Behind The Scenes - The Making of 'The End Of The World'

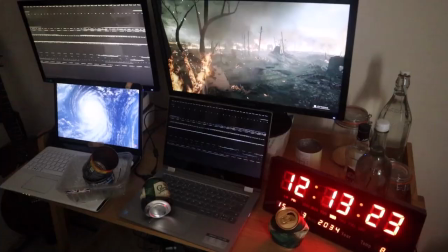4:03 I was a recluse in a kind of fallout shelter and I'd buried myself away and I was
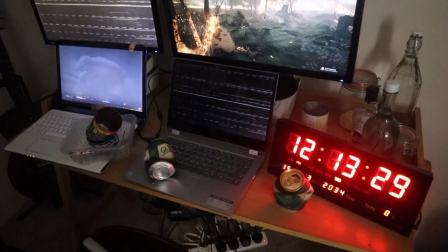4:09 watching the end of the world as it unraveled and that's exactly what we filmed. So I thought that idea sounded great and I had somewhere in mind that we could convert from being basically
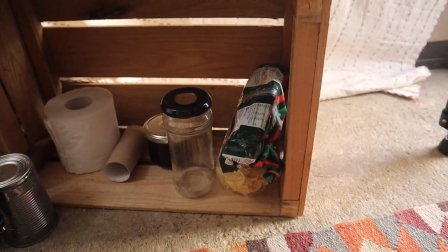4:21 a kind of outdoor garage essentially into being a fallout shelter of sorts.
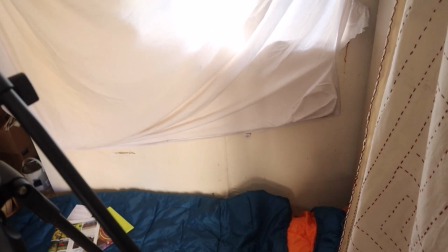4:27 So we arranged a date and then when he came around we transformed it into looking like it was quite run down because it's the end of the world but also a
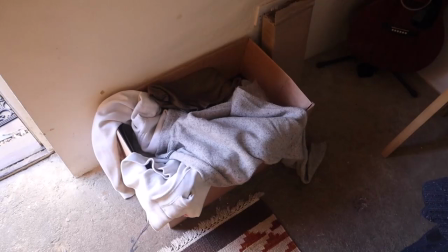4:35 very kind of confined living space so there was a sleeping bag on the floor there was kind of food containers that I'd
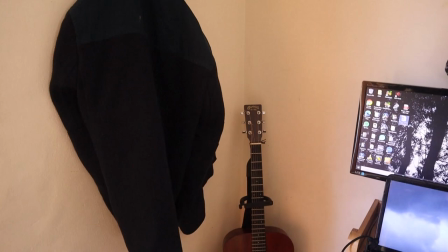4:43 been eating from there was kind of a place to wash myself there was a kind of desk set up and on this desk there was a few different monitors and on each of them I was watching kind of the world unfold so I was watching you know storms and things like that happen
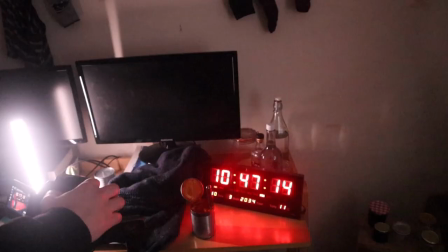4:57 so really kind of painting this picture of the end of the world kind of doomsday scenario and
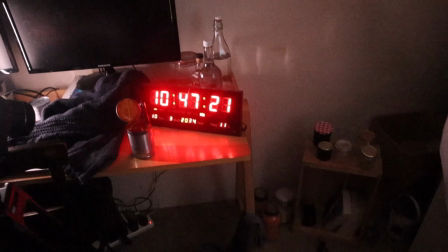5:03 it was really nice we had a lot of little touches as well so like a little kind of washing line that was hung up hanging
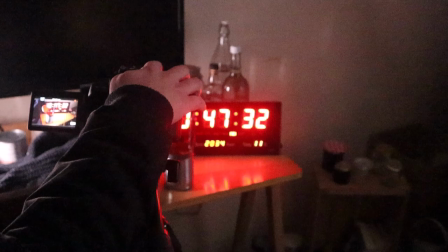5:11 photographs of people that I cared about can remember from my previous life and also hanging things like my socks and my pants and things like that I think it looked really great and Joe got the lighting completely spot-on as well so it was it's quite a dark video I think you can see enough to know exactly what's going on but it's dark on purpose to say I'm kind of at the end of existence you know so once we had everything set up then I had to think about my costume and essentially my makeup making me look like I hadn't seen civilization in a while
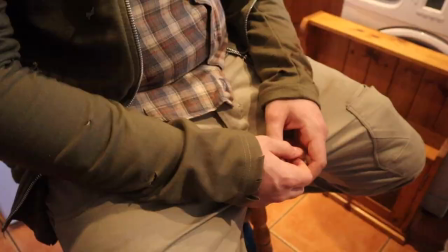5:43 so I went to a charity shop and I picked out a couple of things I picked out some what I would call survivalist clothing some kind of forest colored a little bit faded clothing and we kind of cut some holes in it as well we made it look a lot more kind of
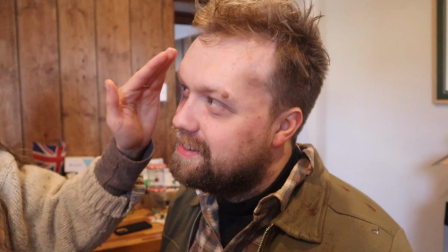5:59 dishevelled and we also kind of put a lot of makeup on me to make it look like I was really dirty and
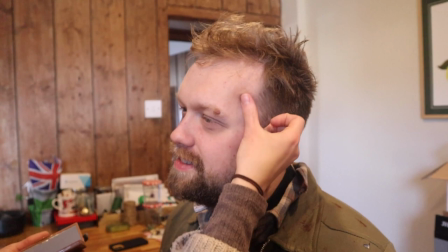6:05 I hadn't seen the light of day in a while so I had a lot of help with that and
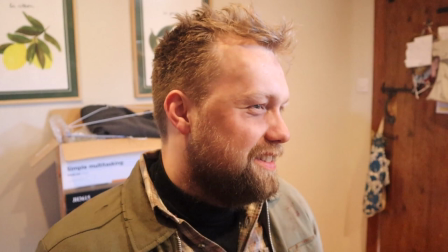6:11 while you're listening to this I'll be showing you a few clips of me getting my final costume and makeup touches done
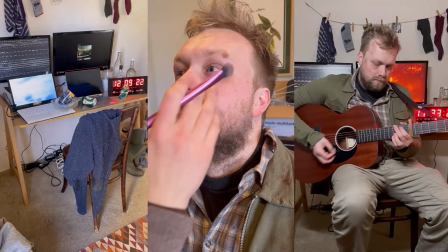6:18 as I kind of transform into being this homeless protagonist in the music video. So I think a challenging part of making an official music video is taking the song and trying to bring the characters to life in the video and also doing so without taking too much attention off the music because that's what really you're trying to sell is the track you've made and I think Joe did a great job of this and especially with his editing so we did a lot of shots which were kind of focusing a little bit on the environment
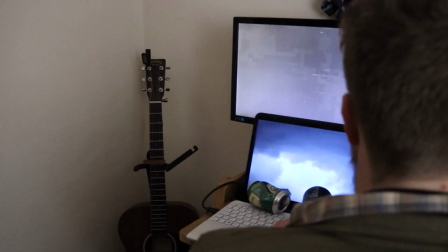6:48 there's a few close-up clips looking at things around the fallout shelter giving you some kind of just kind of slightly lit tones just
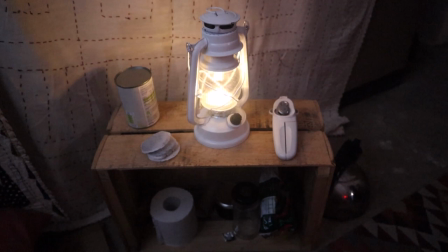6:57 showing you kind of just enough that you can see that I've been living here and what the kind of vibe of the place is like but also showing it's quite a dark atmosphere and it's representing very much the end of existence the end of kind of civilized world and that sort of thing and obviously it is a kind of a little bit dystopian but that kind of goes in line with the song and yeah getting the
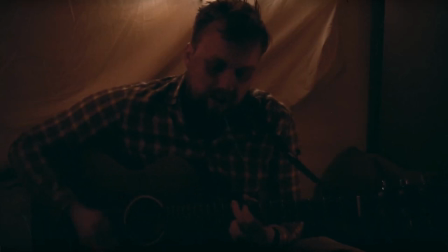7:18 shots was really fun so quite a few of them are me playing to the camera and playing alongside the song as you will have seen in many different music
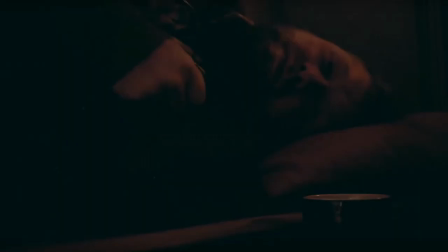7:25 videos but we also wanted a kind of constant ongoing sense of what life in this scenario is like and also what the characters kind of doing as they kind of slip into madness or maybe slip
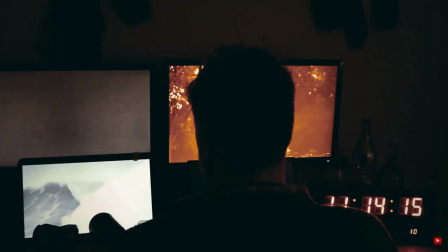7:40 into acceptance that it is the end of the world and I think we've shown that quite well
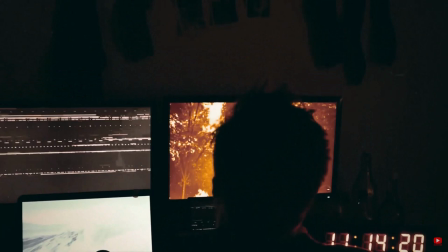7:46 hopefully.